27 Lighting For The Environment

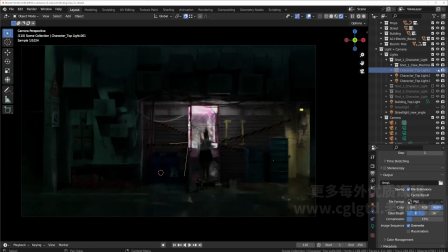(4:04)
Here's a light that's there to light up our character, because another really important part of the environment lighting is lighting up our main part of or actually it's for lighting up the event or the conflict,
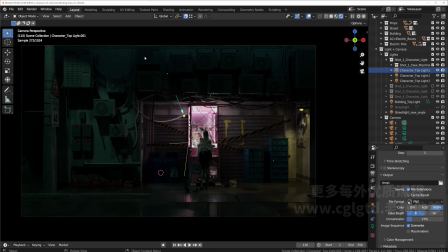(4:23)
so our eyes can draw towards that conflict. So here it's here to light up the character, or else she'll just be a dark silhouette. As well as these lights are added
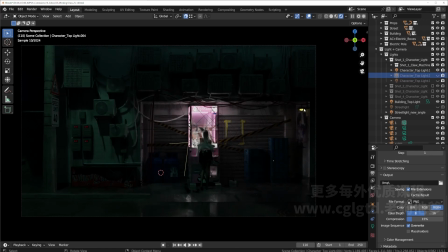(4:39)
so that, because from this one source you would not light up the entire scene here, just like what we talked about in the previous chapter about adding light on top of an emissive.
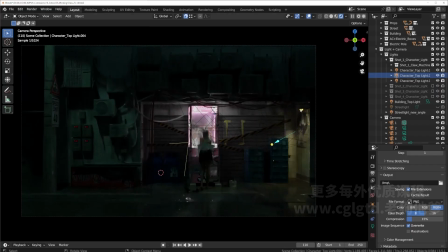(4:55)
Yeah, we're adding light here on top of the emissive texture, so that we're creating a light here that shines up the entire corner, as well as a light that sweeps over to light our character and the beer props on the ground here.
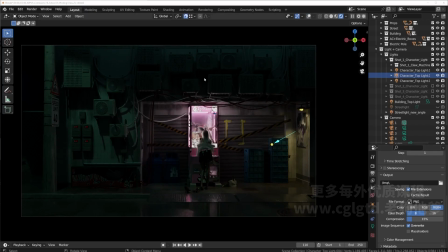(5:15)
And for this scene, I know that when we were building this scene, we were using a lot of HDRI,
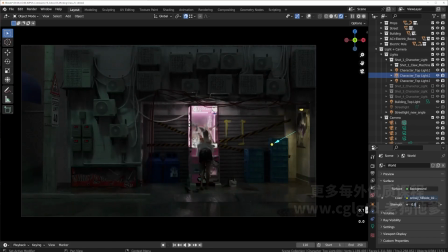(5:23)
and we had this at 0.1 or 0.01. But adding it is fine.
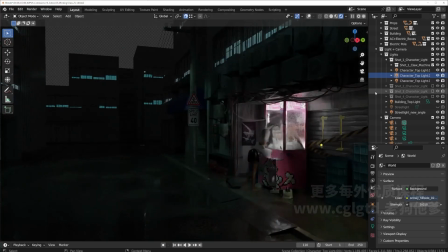(5:31)
It makes the scene a little lighter. But then there are problems that when we get to our shot that are over here,
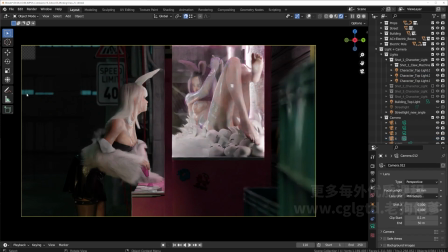(5:40)
where you can see a bit of the building. Now the building, we did make the model, but it's not detailed enough. So in this case, I chose to have the strength here at 0 so that it would
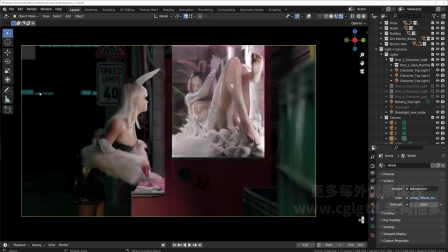(5:54)
be completely dark and we would only see a bit of the window lights shining through. And also when we're doing this shot,
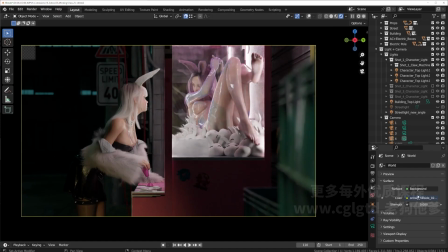(6:11)
so that's regarding the use of HDRI.
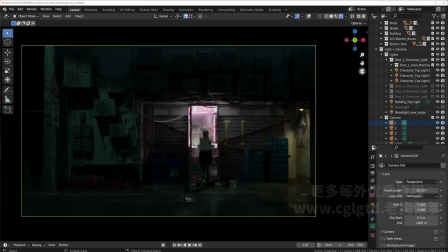(6:16)
Because a lot of times for environment shots, we tend to use HDRI because it mimics the best outdoor lighting, and it gives you a nice sky dome. But in this case, we're not ending up using any because it's a night scene,
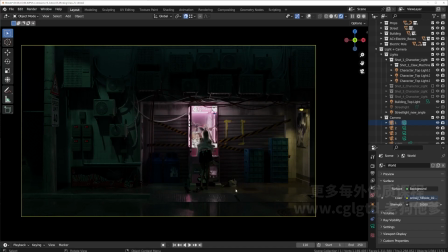(6:36)
and we added the necessary amount of lights for our shots. So yeah. We are near the end of this chapter. It's really, really short. So let's summarize the 3 points for environment lighting.
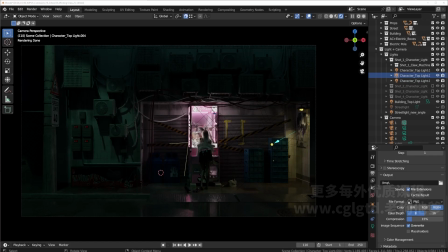(6:52)
One is to make sure that the focus is lit so that our eyes can clearly see what is going on. Second is that so we create the necessary atmosphere and mood.
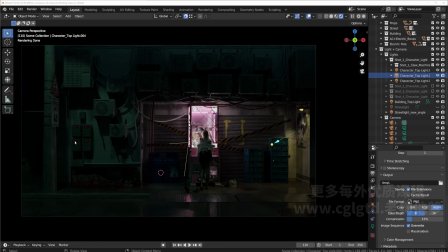(7:06)
For example, this kind of dark, bluish, greenish light along with the water, it would just seem like it makes sense. It's like a dark part of the city or something. And the third point is that the lines cast from the
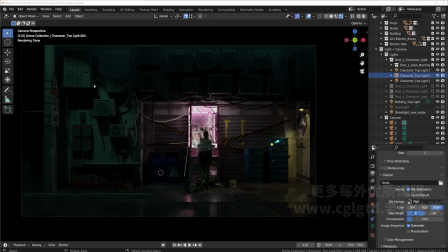(7:25)
rays that form the light and shadow, these can be part of our composition, which can make our entire shot look really, really interesting. So yeah. That is all for lighting up the environment, and I will see you guys in the next chapter. Bye bye for now.